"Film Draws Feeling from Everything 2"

Editing. Worth noting, editing, very broad category. You can do a lot of different things. Sometimes the thing that editing does well is not even visible in one single clip. It's more flow and whatnot. Bear all that in mind. These are going to be a few instances of specific editing moments that got a great response out of me. Two in the same category, sort of. The general style of Soviet montage. I'll use examples from October and By the Law. Both Soviet montage films, and the movement was well known for,
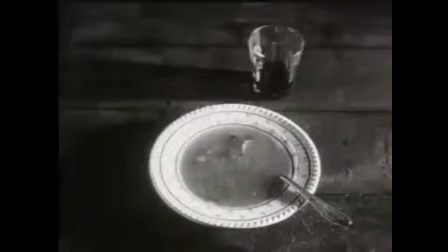0:28 conjoining two seemingly unrelated moments to provoke an emotional response out of the sequencing.
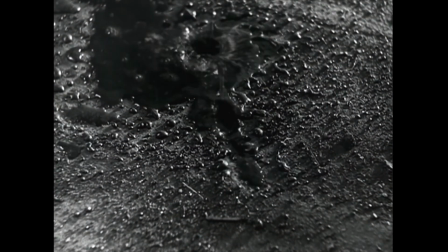0:34 And I think this is most easily seen in By the Law, where we have this deadly conflict reflected in the blazing fire in the cabin under the kettle.
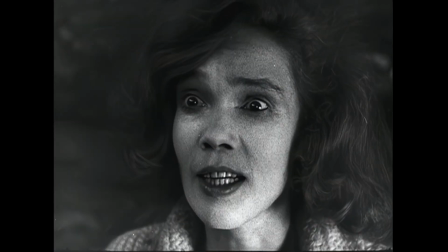0:42 The film is connecting the emotive ferocity of the fire with the emotional impact of that fight.
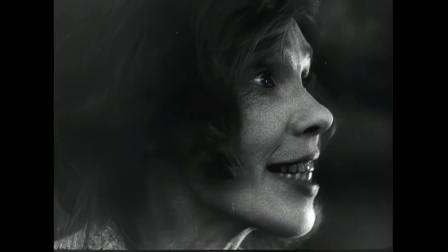0:48 And then in a slightly different example, we can see October here, where the edit draws,
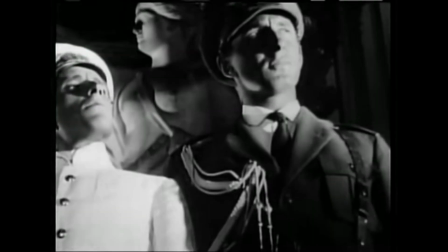0:51 a comparison to the stature or perhaps pompousness of this military leader with this peacock.
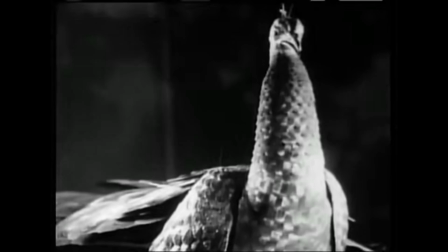0:57 Again, it seems like an unintuitive combination in a way, but you see them in conjunction, you can kind of see the film is drawing a connection between these two things to make an emotional connection in your brain. Then another pair of great moments, I think, for me, are found in I Fidanzati and After Sun. And this is kind of desynchronizing the audio and the video. Editing is also editing the sound. It determines, what you will hear combined with what you will see in a given moment. Sometimes when you get a chance to split them up, they can make something really powerful. I Fidanzati does this beautifully by anchoring scenes of memory in the present.
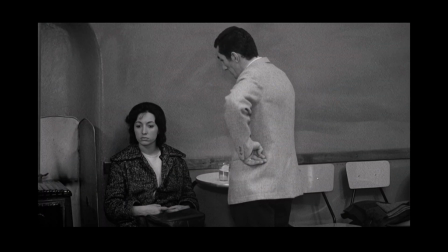1:33 Niente. Poi ma te siete inversa stasera.
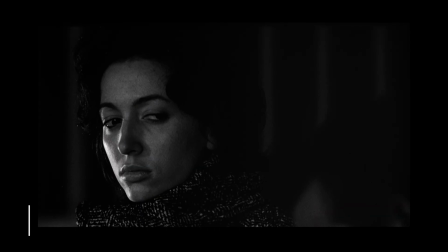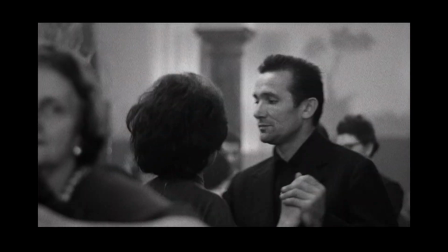1:41 And it gives, this emotional context to it by giving the memory almost like a very ephemeral feeling.
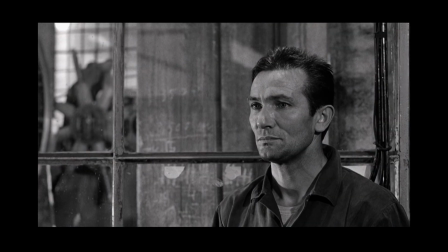1:49 Like it's not the entire thing they're experiencing. They are grounded in reality and they are experiencing something in the past. They are just remembering. It's not real life, right? It's anchored in what is happening.
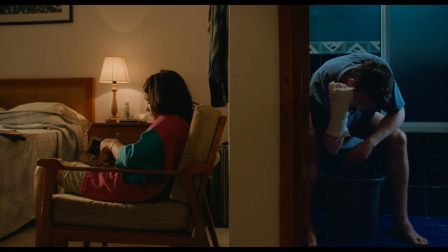1:59 And then After Sun is another treasured example for me, where the camera is capturing this cherished memory of a photo developing, a photo that represents this trip that the father and daughter have had together.
Me too.
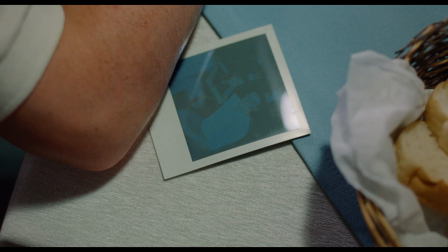2:13 What? I mean, why can't we? What do you mean? Can't we just stay here?
And as you see it develop, you hear the conversation going on, right? You know that the trip is ongoing, that reality continues.
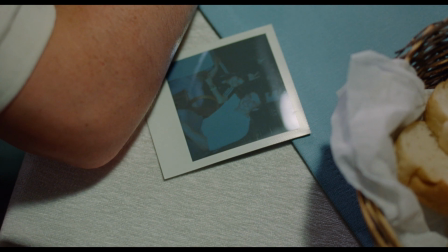2:28 But by desynchronizing that sound with what we're seeing the emphasis on the memory, on the connection, on that snapshot in time that the daughter carries with her. I think it's just a beautiful moment.
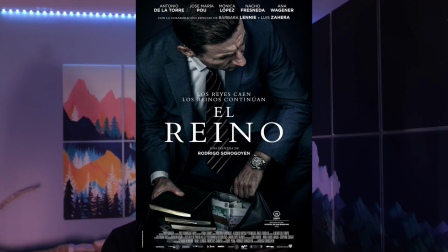2:39 Then the last one is El Reno, which I kind of want to throw in to emphasize that cuts have power. Films have momentum as they progress, but a cut has the power to stop a film's momentum in its tracks, perhaps transition to something else, perhaps completely reframe what you were thinking of. So this one might be a little tough to explain, but I'm going to do my best because this is the most powerful single cut that I can think of in a film that I've watched.
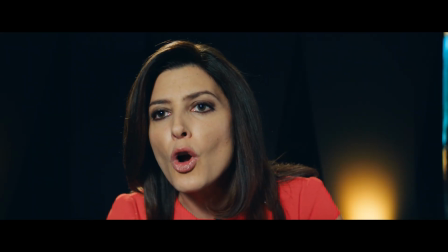3:00 No se haya parado a pensarlo. Y si lo ha hecho, si se ha parado a pensarlo, tampoco puedo concebir que se haya acostado tranquilo cada noche con la vida que ha conseguido.
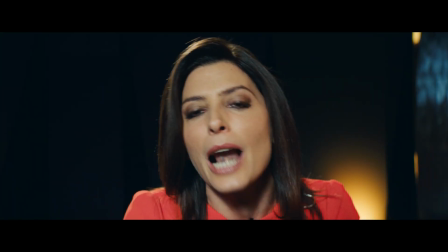3:07 Así que, por favor, contésteme a esta pregunta. ¿Usted se ha parado a pensar alguna vez, algún segundo de su vida, un instante, en todo este tiempo lo que estaba haciendo?
You can see it's shot not quite at 3/4 profile, but it's a little off. And so, we're just doing a regular shot reverse shot as they're talking. The dialogue is carrying the weight as they've got this tense, heated exchange.
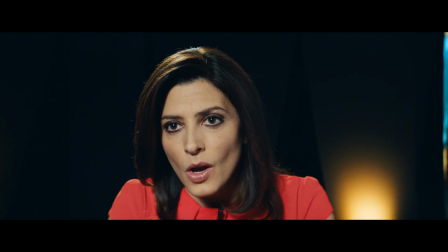3:28 So we get this last extended monologue from the presenter, and the main character is kind of looking back at her in a slightly worried way. We've had this string of shots kind of at this angle. And when it cuts back to this last moment, it's just pretty much dead on.
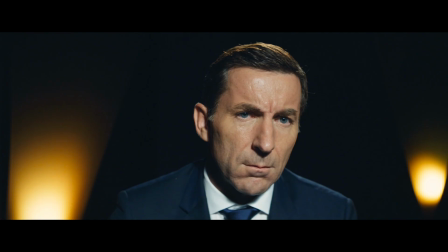3:44 And suddenly it's like she's finishing her tirade, her anger, lashing out at this guy, deservedly in the context of the film. And this time she's just looking right into your soul as she does it. And to me, just the slight change from this camera setup to this one is just huge for the movie.
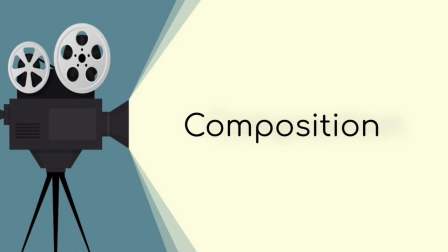4:00 It's such a fantastic moment. Then we'll go composition. I think most people are used to the ideas of images being powerful. Most people have done a little bit of artistic education in school. People see photography, natural beauty, and I think composition is probably one of the more recognized forms of, artistic merit in a film. But still, we'll go over a few because I'm very visually minded. So to me, these are some of the most striking aspects of a film.
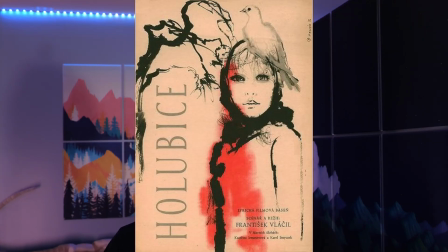4:23 The White Dove. Here we get pretty simple setup.
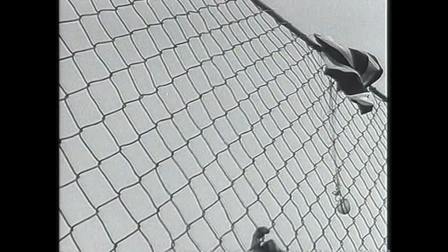4:25 There is a backstory for why the child is in a wheelchair. We see, this depiction of what happened in a sort of poetic way.
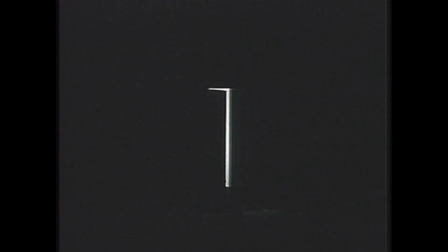4:33 And then we get this poetic visualization of him rolling somewhere, into the darkness, now in a wheelchair.
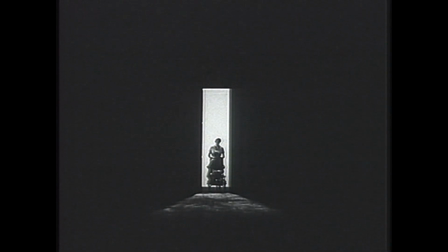4:39 And it does a great job of just setting up this tragedy and this uncertainty as he heads in towards the unknown in a new condition.
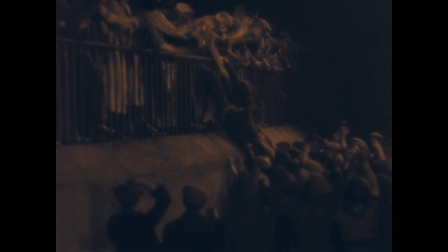4:46 The Lodger. This shot speaks to a man who's, surrounded by conflict on both sides.
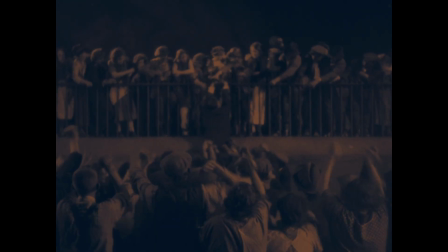4:51 His fate is out of his control as he's suspended, by his hands in the handcuffs. I love the motion in the crowd to contrast his stillness and emphasize his helplessness.
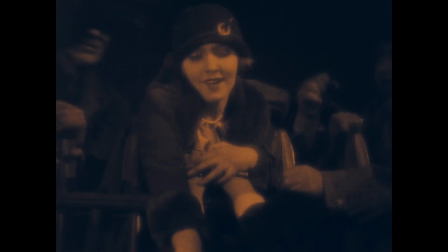4:59 The close close-ups, I think, are worth noting in the context of emotion, I think, because, this is clearly not,
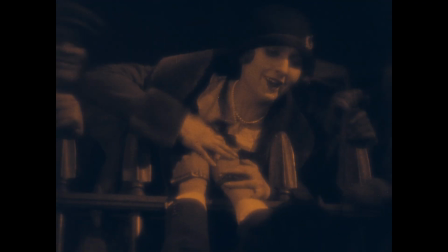5:04 like, as the camera's looking down on him, it's clearly not taking place in the same physical spot as, that wide shot was. Like, there's nothing below him. It's just blackness. It's purely emotive, and it is non-literal. And I think it's lovely that we have the contrast of, like, this very, very poetic composition out wide, and then a different type of very poetic composition for his close-up looking down on him. This is a movie packed with some great direction overall.
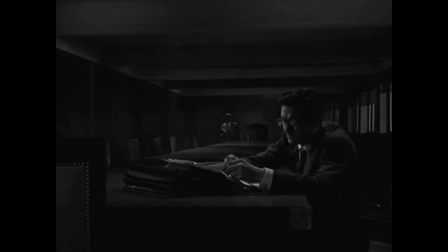5:27 Very much recommend it, but this moment specifically stood out to me. They probably don't have that much of a choice at this point in filmmaking history, but in order to capture the scene, I'm sure the camera had to bounce as it was on the back of the car regardless.
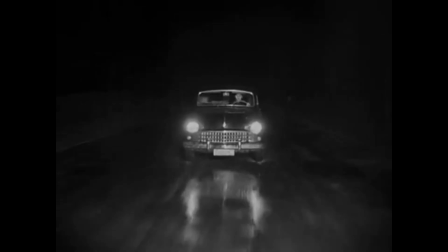5:38 But, first the bounce of the camera gives like this speedy driving, a certain unstable quality, which is great.
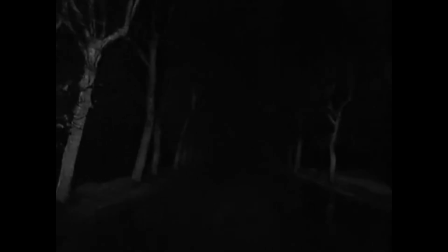5:45 And then we transition into this beautiful shot of the darkened road ahead that the headlights just can't penetrate, right? A ton of uncertainty ahead, a lot of danger, especially when combined editing with the previous shot of like the kind of bouncy, uncertain sort of camera. The uncertainty heading into darkness is a powerful image to me. And then Ran, this is, this sequence has perhaps one of the most famous movie stills of all time. I'm not going to pick that one. I'm going to choose a different one to close out on because I want to tie a few different things together and kind of emphasize how even though a specific moment may feel like it carries the weight of emotion,
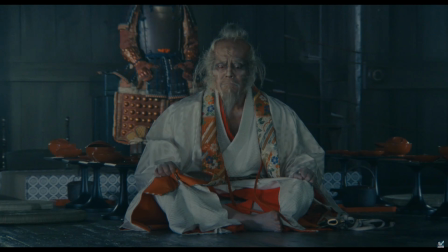6:22 it's everything working together. This shot is powerful and evocative by itself, but it's the context.
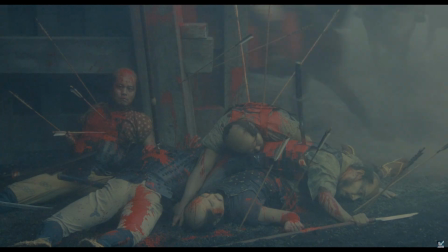6:27 It's the edit showing the sequence of events, the capture of the castle. It's the score adding gravitas.
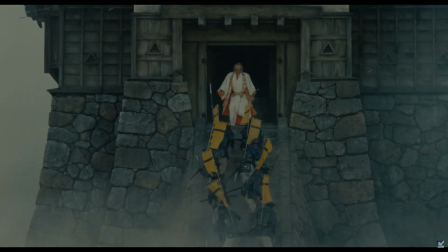6:33 It's, the performance, the way he sells just the normal position with fear and sorrow on his face. It's stunning. And it just carries the weight that it does because not just of the composition, which is powerful, but of a lot of powerful elements combined together.
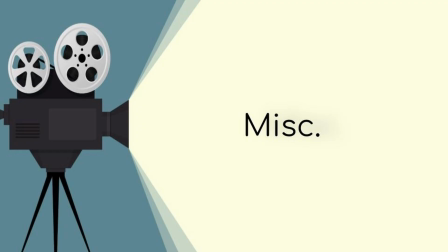6:48 And then I'll just finish up with a couple of kind of random ones that I didn't have enough in mind to make a category.
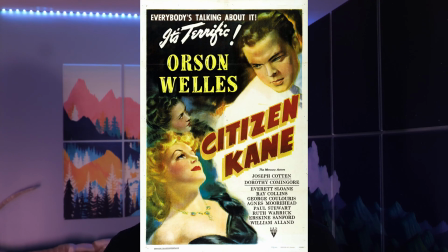6:53 First one is, of course, Citizen Kane again. We weren't actually done. I lied last time. This time it's lighting.
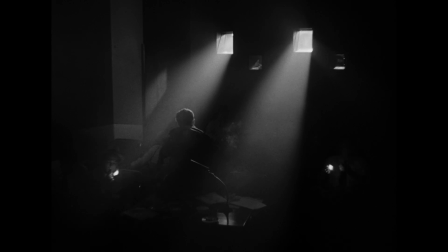6:57 And it's an unavoidably strong aesthetic. Like, it is so much larger than life. It's fantastic.
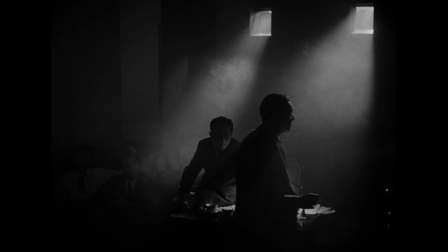7:03 So much this film is examining Charles Foster Kane, his perception and his reality, his evolution throughout life.
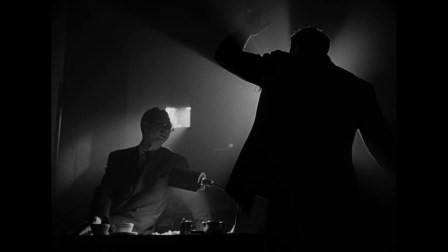7:09 But, we kind of start out the film with this mystery of who is Charles Foster Kane. And that is what these faceless people are presented with. They're journalists, but this lighting is just pure mystery. It completely blocks out their faces, almost completely.
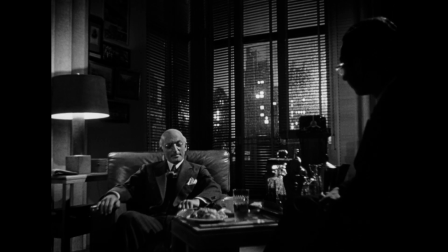7:22 And I think it just creates this feeling of uncertainty and mystery perfectly for the film.
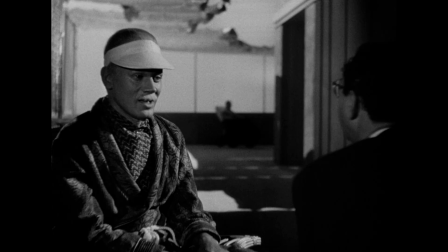7:27 The journalists are himself a figure of mystery in that, he's kind of always the witness, kind of off to the side, faceless in most of these scenes that he's in. He's a faceless person as well, seeking out truth about Charles Foster Kane, much the same as the audience is. And then almost the exact opposite aesthetic is Greener Grass, an example of color.
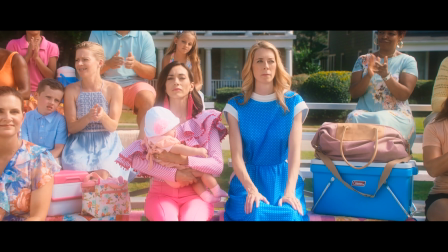7:46 Greener Grass is a suburban satire, and it is set around this mother's experience in a neighborhood with a variety of,
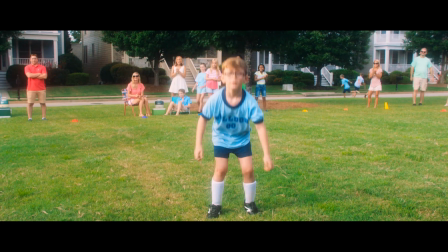7:52 wacky hijinks happening, highlight dynamics in suburbia, all that fun stuff.
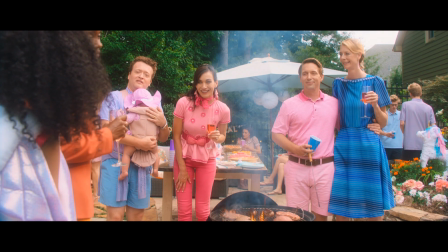7:56 Funniest movie I've ever watched, one of my favorites. But the color and saturation, I think, are unmistakable stylistic statements.
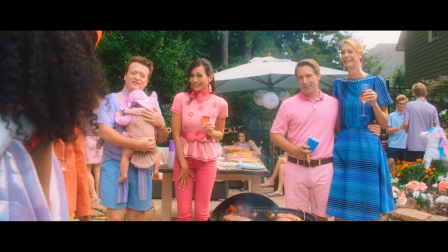8:02 On the one hand, the film is so bright and shiny. It's kind of artificially pristine like an infomercial.
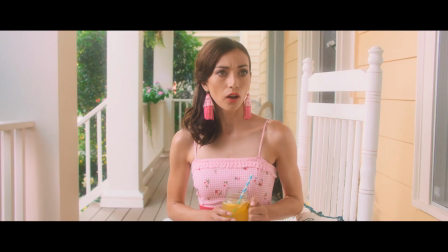8:07 And it's also colorful. It's candy-coated, almost sickeningly sweet.